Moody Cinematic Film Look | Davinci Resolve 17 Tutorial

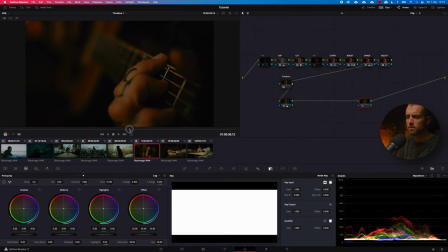992s
All right, guys, so to recap this whole thing, let's go over it one more time, but in a easier manner. Oh, we forgot one clip. It was actually a very nice and nice and dark clip. Huh. Okay, let's do this one for good measure. Exposure makes it a little bit too red in my opinion.
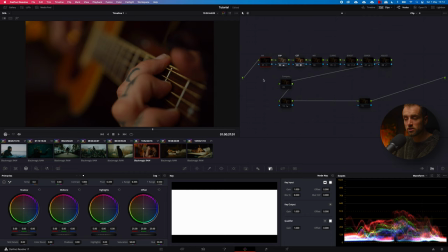1011s
Then I brought it up. That's why I use a noise reduction node, because otherwise you'll get a lot of grain in the dark parts. Then the curves to make it pop a little bit. Boost, grade, looks ridiculous. And then dang.
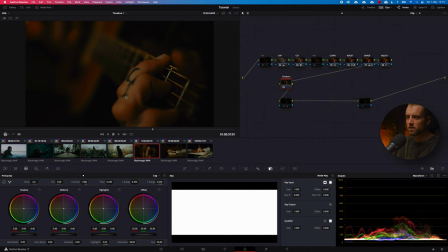1026s
Yeah, so it really sort of isolates the fingers here with the tattoos and the threat here. Like, that was the thing that I want you to catch your eye on. Later in this clip, I'll pull focus towards his like playing hand, as his trim hand.
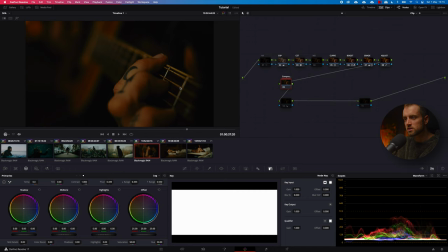1042s
So you definitely sort of follow the entire fret sort of thing. I don't know what you call that. I'm not a guitarist, but you know, you follow this and then you see his other hand play. It's pretty rad. So yeah, some added sharpness, and there you go.
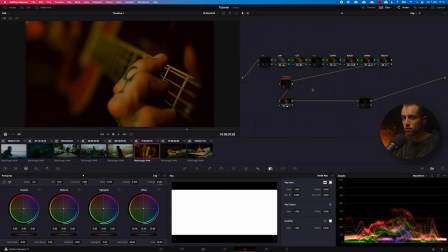1057s
All right, so let's sum this whole thing up, all right? Okay, so clearly I went for a codec look. Yeah, so I went for a film print emulation look. Some people say that using a LUT is not grading or anything, but I think it is, because this was exactly the look that it gave me.
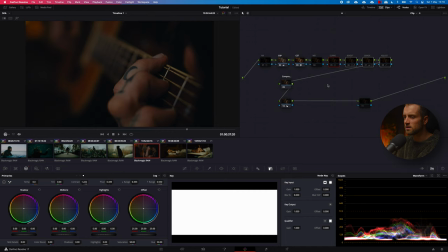1075s
And if I take off all these other nodes, you can see that it makes an incredible difference. So you have to actually color grade to get the result that you want. All right, next thing is that you have to think about the entire project as one. You know, you cannot start shooting in a very bright daylight
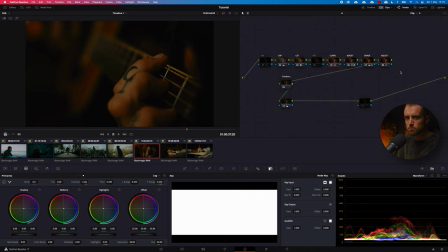1094s
surrounding and then expect it to get a very nice sort of mysterious moody look out of it. You need to think about all these shots prior of shooting it and to sort of get a mental picture in your head of what the result must be.
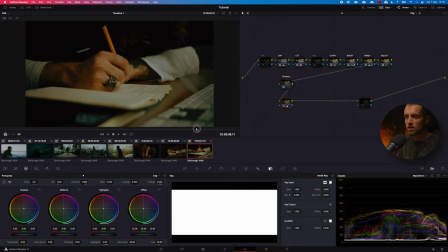1111s
You know, this was exactly what I was thinking about. You know, just one hand in focus, like a lot of dark parts in the image, but really like one particular part of that image that pops out. And, you know, with that in mind, I shot this, and that really works. So what I suggest you do is, whenever you start doing a project like this, write all these things down, write your ideas down on paper, like check shot deck or check other like Pinterest or YouTube or Vimeo to find some interesting looking images that you really like, and make a mood board and take that mood board with you on the shoot, so you can either scroll through it, get inspired on the day itself, or, you know, really just ram that stuff into your head so you never forget what you are shooting. Anyway, too much rambling. I hope you like this video. It is you know, something that you guys ask for a lot, so I postponed it too long, but here it is. And yeah, I hope it made sense. I hope it is clear. If it's not, make sure to let me know in the comments below, and I would love to to help you out there. So thank you for watching and appreciate you guys. It's been a hell of a ride. I'm still very, very grateful for all you guys that stick around and you know, give me so much energy and motivation to keep doing what I'm doing now on YouTube. So thank you again. And see you guys next time. Peace again. Sorry, Frank.